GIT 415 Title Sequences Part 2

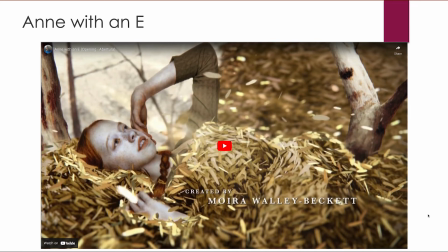Now that you have all these skills, additional skills for editing and making things very interesting using visual effects like chroma keying and masking and particularly blending modes, you're going to get to use them in making a title sequence,
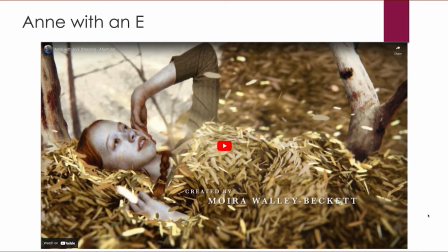which is this week's assignment. So I wanted to give you some look at some title sequences and kind of talk through them to give you an indication of what you should be thinking about. Now these are pretty extravagant.
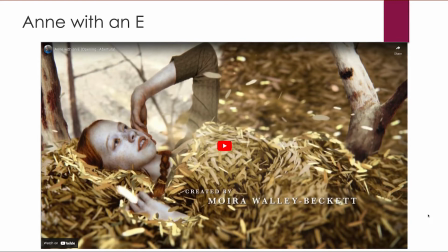I'm going to show you some student ones after I show you a few from actual television and movies, television shows and movies. And we're going to start with Anne with an E. Now I'm going to let this play all the way through and then we'll talk about it at the end.
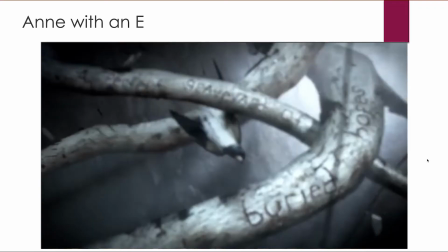First thing we climb a tree, and maybe then we talk,
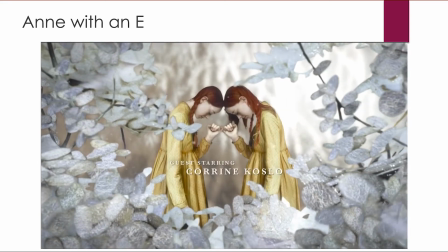or sit silently and listen to our thoughts,
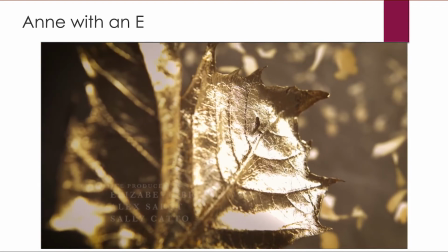illusions of someday, cast in a golden light,
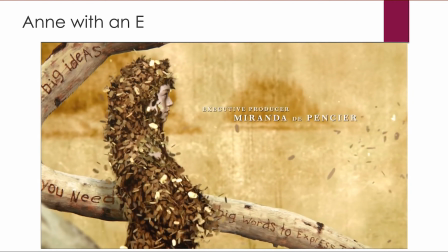no dress rehearsal, this is our life.
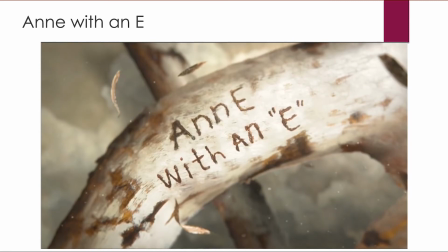You are ahead by a century, you are ahead by a century.
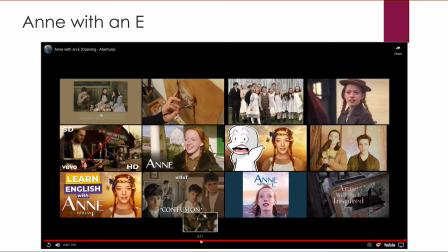Okay, so this is Anne with an E, and let's see, let's go back here.
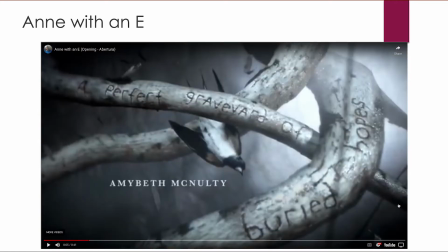No, actually I want to be back here. I want to start with this one. Anne with an E is based on some old books called a series of books called Anne of Green Gables that was written in the early 1900s.
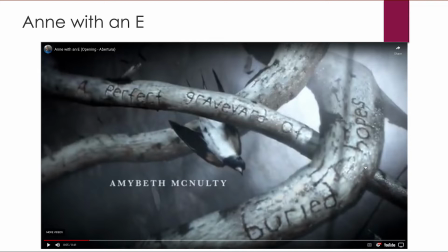So that's when it's set. It's about a young girl who's an orphan and her life is pretty dreary and bad. And that's why you see at the beginning of this title sequence scenes like this, perfect graveyard of buried hopes, right? She's an orphan, she has nowhere to go, her life's pretty rough.
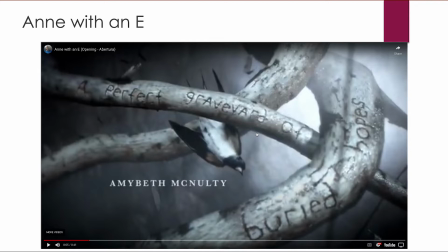But then she goes to live with some relatives, and as time goes by, things get a little bit nicer,
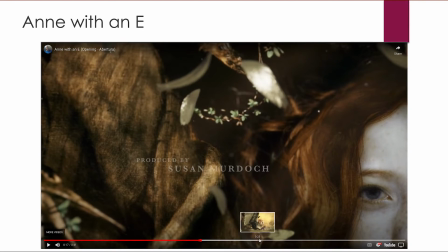a little bit rosier, and then things sort of are nice, right?
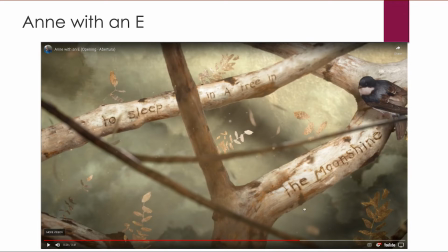Things are starting to look pretty, things are lighter, and you think about To Sleep in a Tree in the Moonshine, right? So that's what this title sequence shows. That is what the show is about.
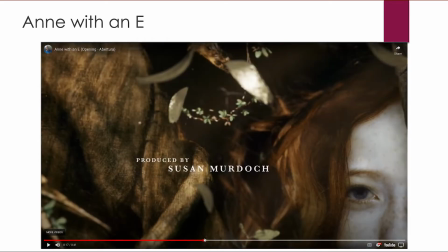I do want to say that these images, particularly the ones of hers, these are paintings or drawings, pieces of artwork based on some photos that they took of the little actress that plays Anne.
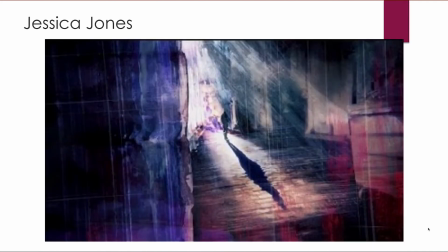All right, so that's one example. The next one I want to show you is Jessica Jones, and so let's watch this. It's also pretty short.